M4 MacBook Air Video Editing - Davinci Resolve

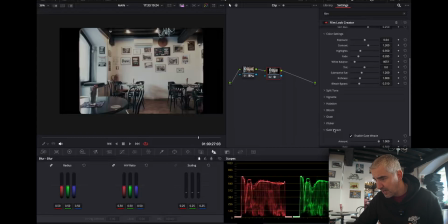So gate wave I'm gonna go all the way and flickering I'm gonna go all the way. This simulates, you know, the difference in the exposure frame to frame because the film is, let's say, old.
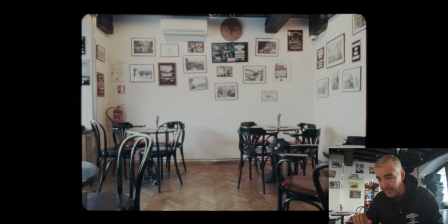So going full-frame, you can see now that everything is a bit flickering and jittery and the exposure jittering makes it look more like old film.
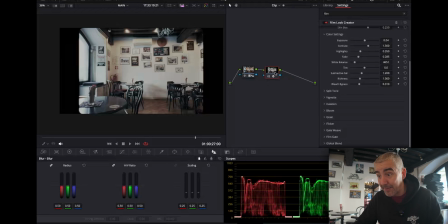But there is one more thing I have to do and that's to add film damage, which the film looks simulator or creator doesn't have. So Alt-Option-S and I'm going to go with film damage. put this guy over here i'm going to not have it as orangey so i'm just gonna take
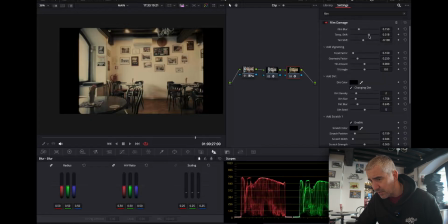this back a little bit temperature shift okay this one i'm gonna go down so i can go to let's say 0.1 maybe i don't want it to be too orangey and this guy i'm gonna go up like this so before after just
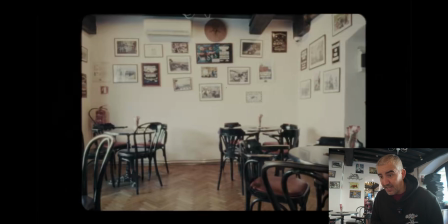a tiny bit just a tiny bit like this so yeah again
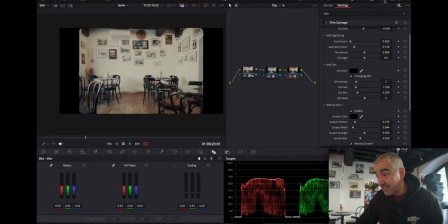it's you know this thing this thing adds another effect to the whole thing but
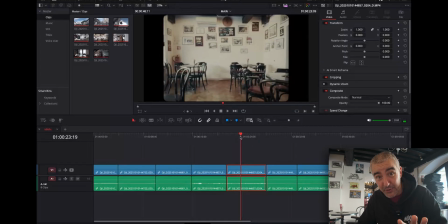honestly can you edit this with the color grade typically you add the color grade at the end but you know seriously i mean i can i can easily you know work work with my video you know and i can cut the video like you know like
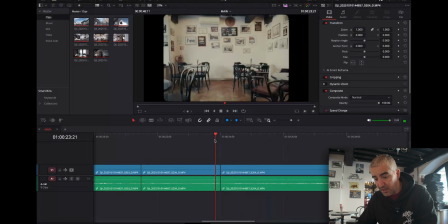so and it's running it's running smoothly which is which is like really unbelievable so how does this tablet do when it comes to video editing i mean my god this is uh a definite thumbs up so if you want to do video editing uh get a macbook or something apple because apple is made for video creation for photos and well pcs are made for gaming i know it's hard to game on this but it's definitely easier to make videos on this So there you have it if you wanted to see how well the you know computer performs when it comes to hard Hardcore effects in color grading and video editing. Yeah I mean this replaces my as I said four and a half thousand dollar euro Workstation laptop with an rtx quadro graphics card. Are you kidding me? So yeah, anyway I hope you guys enjoyed this video hit the like button if you did consider subscribing if you're new and leave a comment down below if you want to see more videos or if you have any questions. Thank you! And if you want to stay on the channel, watch this video next. Thank you! I'll see you in this one! Bye bye!